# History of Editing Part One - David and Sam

The characters have discovered different styles and techniques of editing. They have realised how the audience feels when watching the movie. They took into consideration the purposes of which the story is told and how to engage the viewer in the drama. They do this through using page which creates excitement. Many shots have been established through the years of work to engage the audience view on the film. Now over to my colleague who will give a few examples of improving editing over time.
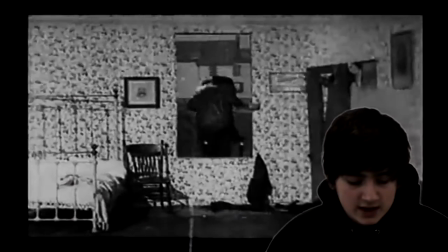[1:08]
In the early part of the 20th century, Edwin Porter is most famous for directing the film The Great Train Robbery in 1903.
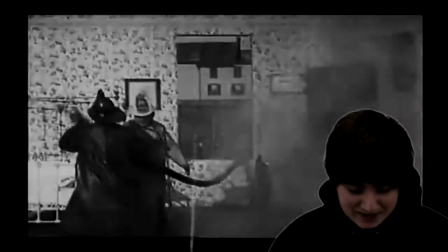[1:17]
Edwin Porter uses long clips with hardly any cuts.
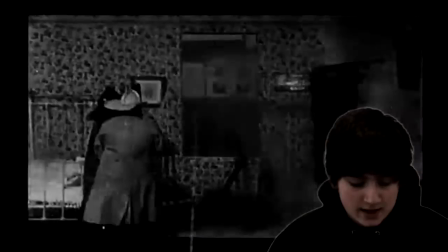[1:22]
Compared to the modern day film industry, there was little variety of length of edits and types of shots.
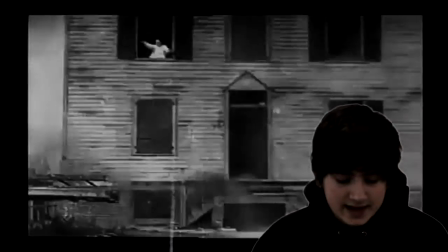[1:29]
All the shots are stationary shots. This kind of filming had a negative impact on the audience experience because they found it harder to follow.
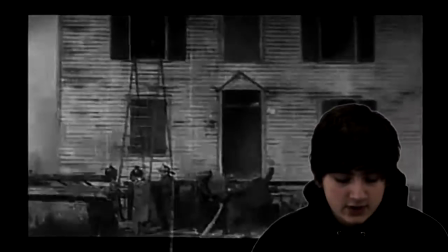[1:39]
In the film, the final, it shows the whole clip from the inside of the bedroom,
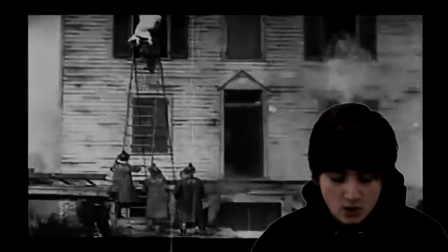[1:43]
and then goes back and shows it again from the whole outside, but then replaying the clip, so it goes back in time.
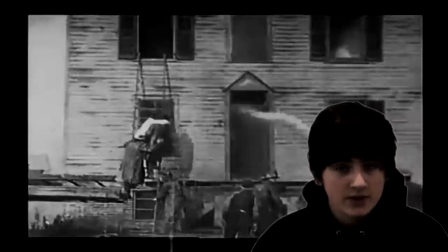[1:53]
This makes it hard for the audience to follow.
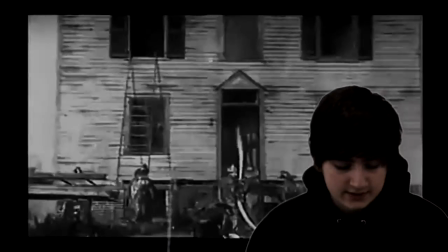[1:56]
In modern day editing, we would use cross-cutting to show a difference in the relationship between the violent travelling and the woman in the house.
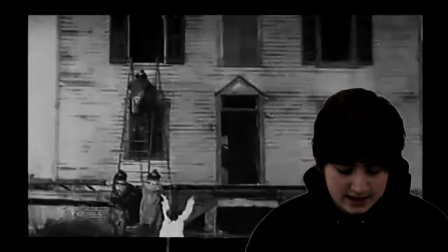[2:04]
He tries to use parallel editing but ends up going back in time. Parallel editing has adapted in modern day, an example of this is Vantage Point 2008.
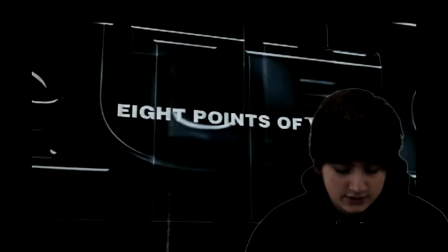[2:14]
This film showed different points of views of witnesses in different situations during the attempt of the assassination of the American president in Spain.
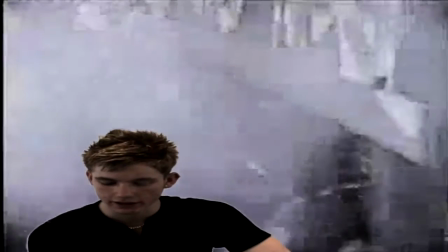[2:23]
Ten years later, we have D.W. Griffith.
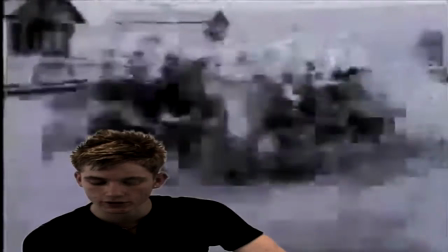[2:27]
In 1897, Griffith set out to pursue a career both acting and writing in theatre.
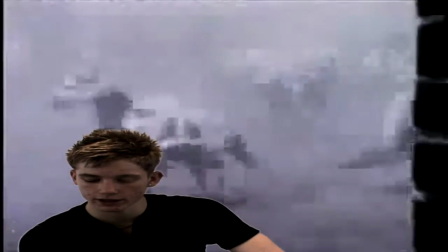[2:33]
For most of the part, he was unsuccessful, but reluctantly he agreed to be in a new motion picture medium for Edwin Porter.
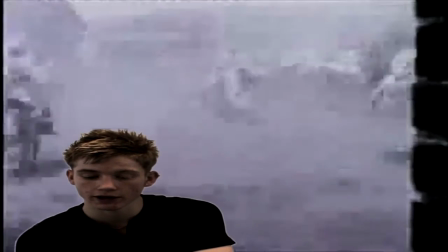[2:42]
This was at the Edison Company. Griffith was eventually offered a job at the Financial Struggling American Mutoscope and Biograph,
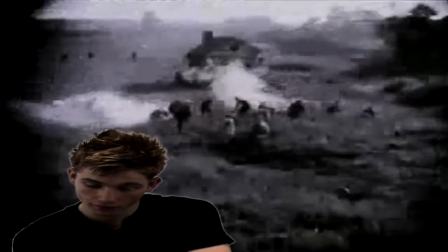[2:51]
where he directed over 450 Shaw films. His films used a lot more cutting and final editing.
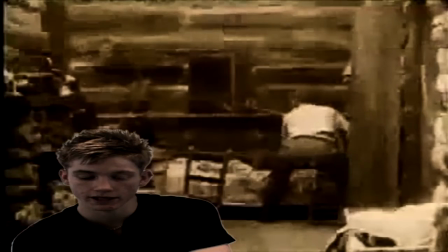[2:59]
The pace of his videos were racy, and compared to Edwin, he uses various long shots and no cuts.
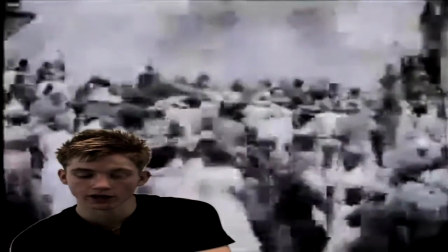[3:05]
Some clips with D.W. Griffith are short and then cut immediately to the other characters and all the rooms.
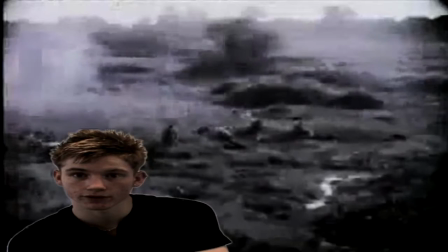[3:15]
This would have been a lot of planning and hard work for the video. Compared to D.W.
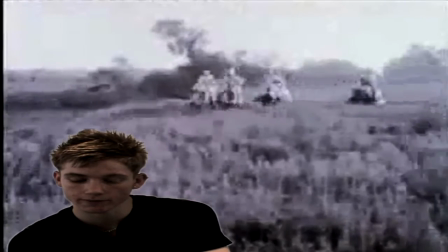[3:20]
Griffith he uses a different variety of shots,
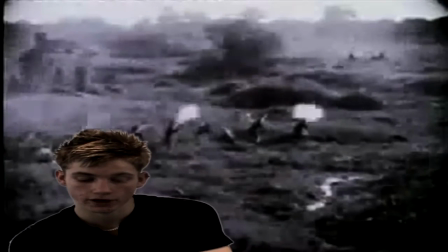[3:24]
camera shots and also camera angles compared to Edwin.
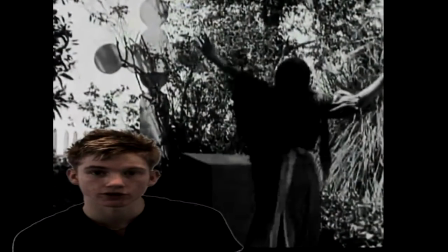[3:32]
D.W. uses lots of cuts really just to tell the story of what he wants to put across to the audience.
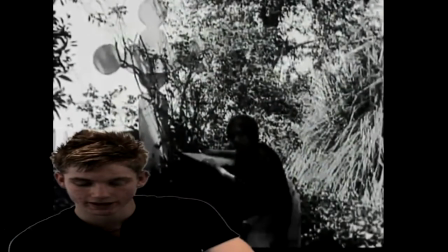[3:43]
In the film Romana, you see a man playing a tie on the parallel edit to a woman staggering,
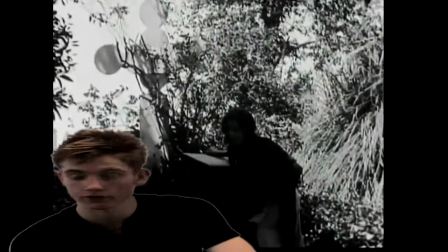[3:51]
walking across the screen from left to right, left to right.
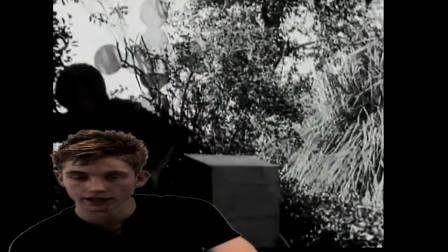[3:56]
And then when there is another edit back to the man, she comes on the right to the left.
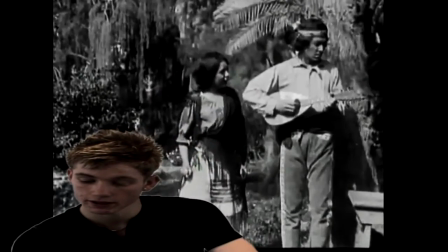[4:04]
This breaks the 180 degree roll which the audience will understand why it's happening through the clip. Moving on swiftly to the 1950s about Alfred Hitchcock. He's most famous for his film Notorious. Notorious. And it was made in 1946. That's what I said. Notorious. Notorious. Notorious. Anyway, the film is known for two scenes in particular. In particular, in one of his most famous shots, Hitchcock starts with a wide and high shot of a second floor balcony overlooking the Great Hall of the Grand Mansion. Slowly he tracks down and in an Ingrid Bergman finally ending with a tight close-up of a key tucked into her hand. You have dirty minds guys. Jesus. Guys. I'm Miss Hawcock.
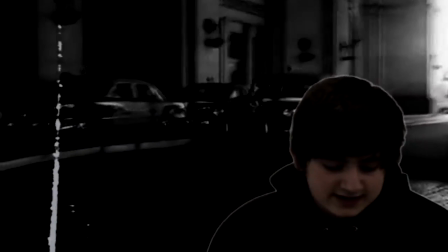[5:36]
Blimey. Yummy. Hitchcock uses the technique called parallel editing because it shows the clips are happening at the same time.
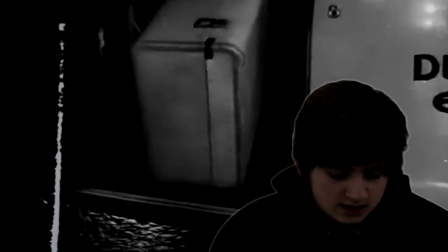[5:45]
Parallel editing makes the audience understand what's happening at certain points of the field. It also helps us understand the story and engages the viewer in the story.
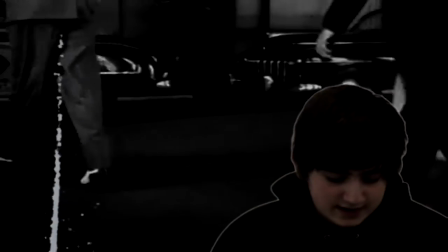[5:54]
It does this by showing us different points of view. Strangers on the Train is a great clip which shows the great use of parallel editing and the 180 degree rule.
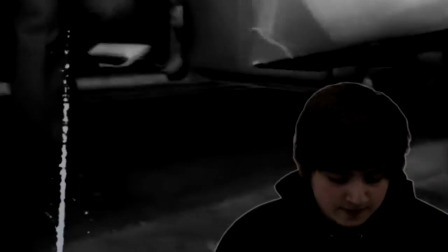[6:02]
The 180 degree rule shows they are going to meet at a certain point.
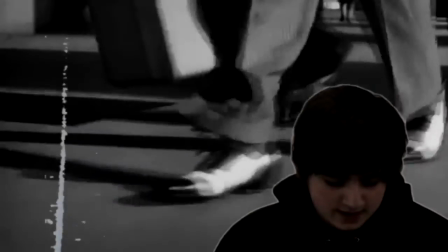[6:08]
The parallel editing is where two things are happening at once and they come together. The audience will understand what's happening because they are coming together.
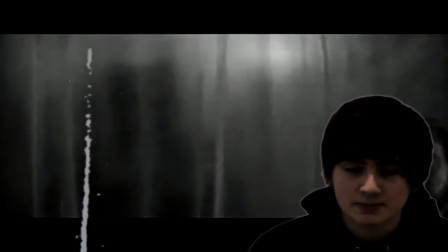[6:19]
During the famous shower scene from Psycho, I counted, personally, 56 to 58 different cuts.
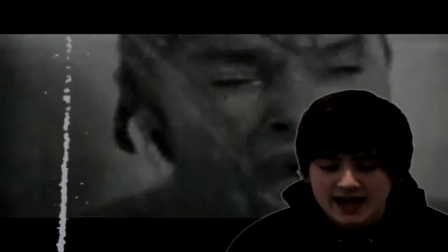[6:26]
There were short long shots at the beginning and at the end,
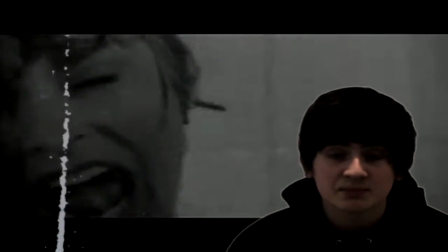[6:31]
but in the middle there were around 20 fast split second cuts during the murder.
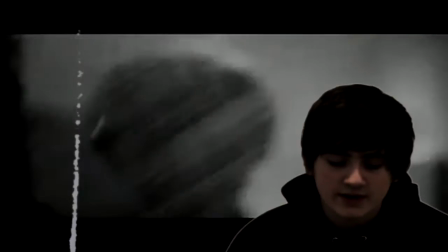[6:36]
This film, called Psycho, was a very famous film because it was one of the first horror films.
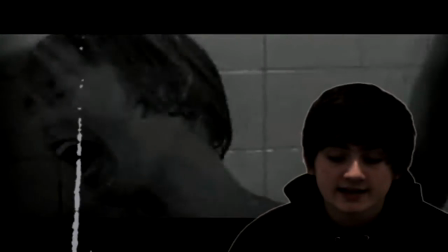[6:43]
The film completely scared the audience.
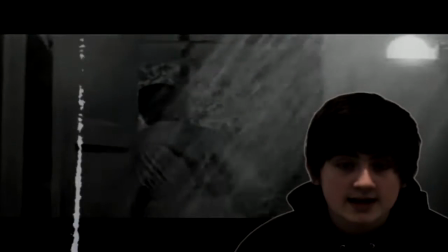[6:46]
Each edit was around 3-5 seconds during the start of the piece, and it changes to a split-second edit during the killing.
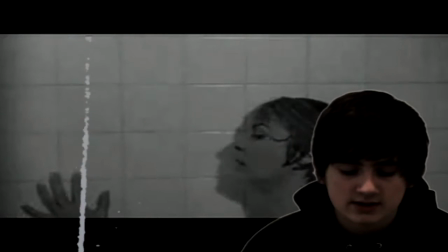[6:53]
This was never done before. These were fast to give the film pace and make the audience scared.
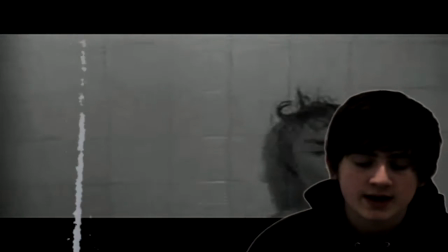[7:01]
This is why the film was brand new and nobody had seen anything like it.
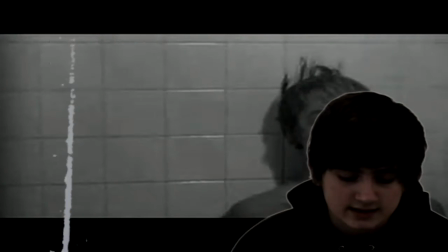[7:04]
Alfred Hitchcock was a legendary in his experiments with editing to create suspense for the audience who almost feel like we are being stabbed.
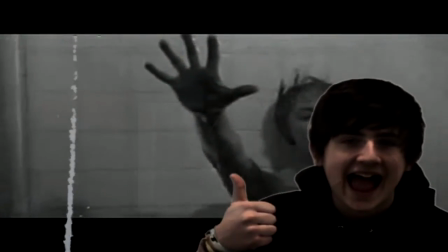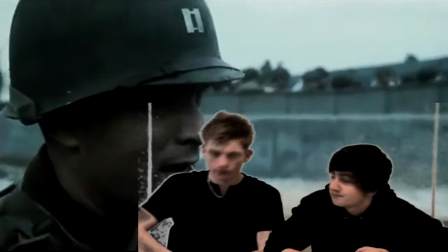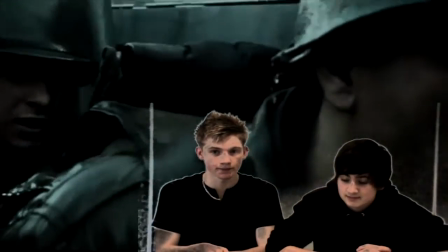[7:22]
Stephen Allen Spielberg Born December 18,
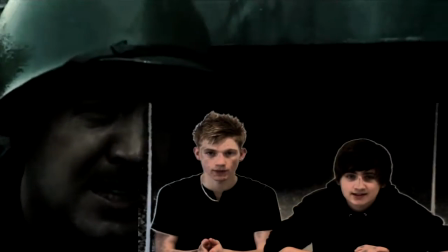[7:28]
1946 He was an American film director,
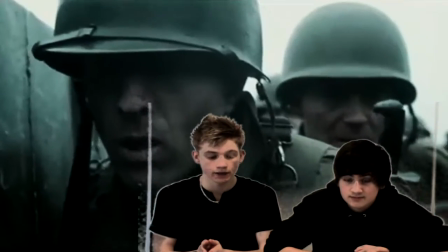[7:33]
screenwriter, film producer, video game designer and a studio executive.
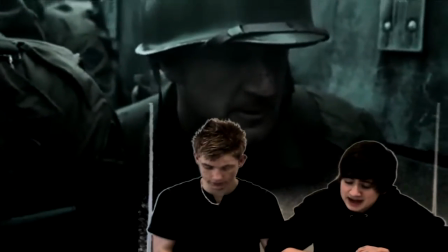[7:41]
In a career spanning four decades,
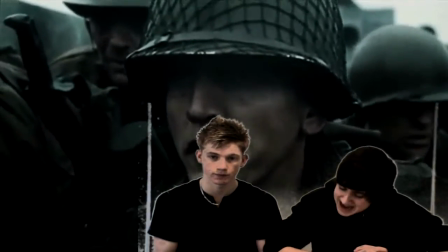[7:45]
Spielberg's films have covered many, many, many themes and genres.
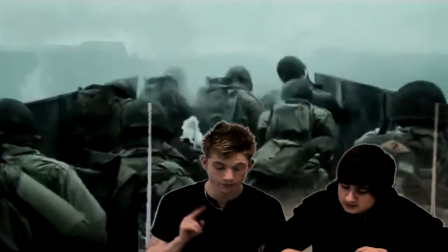[7:52]
This is the Astral World War II film, save the prime prize,
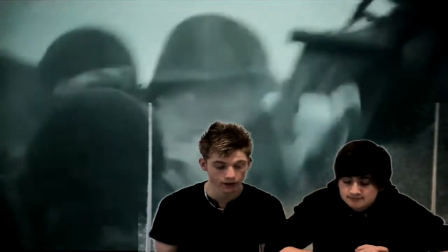[7:59]
a group of US soldiers led by Captain Miller, saved by Tom Hanks,
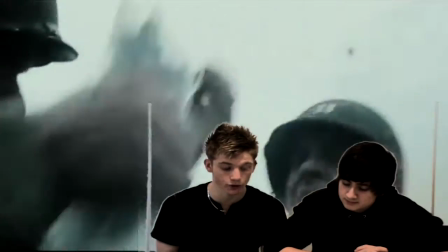[8:06]
sent to Greenhomer, a paratrooper whose three older brothers were killed in the last 24
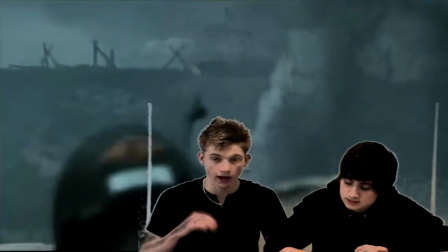[8:13]
hours of action in the past.
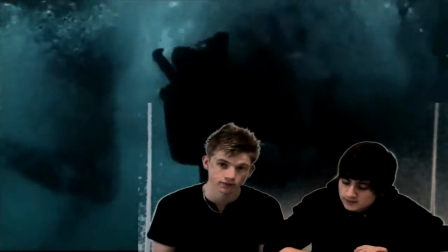[8:19]
This film was a large and generated over 429 million,
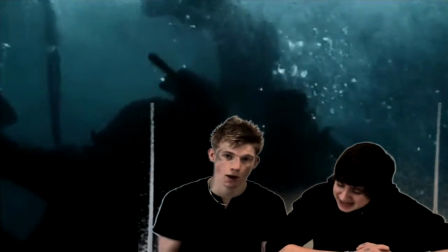[8:28]
that's a million dollars.
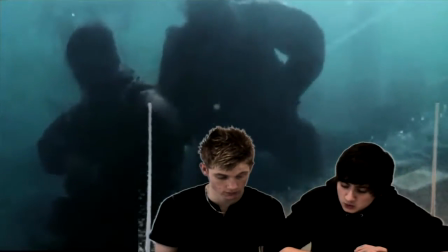[8:32]
The famous beach landing scene demonstrates all the editing techniques we looked at before in this video.
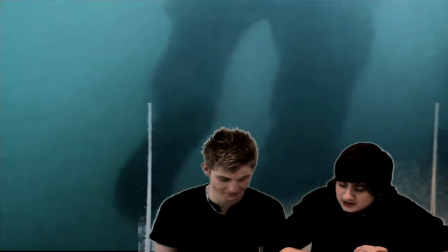[8:42]
There is a cut where the men go onto the beach and the camera dips up and down in the water like this.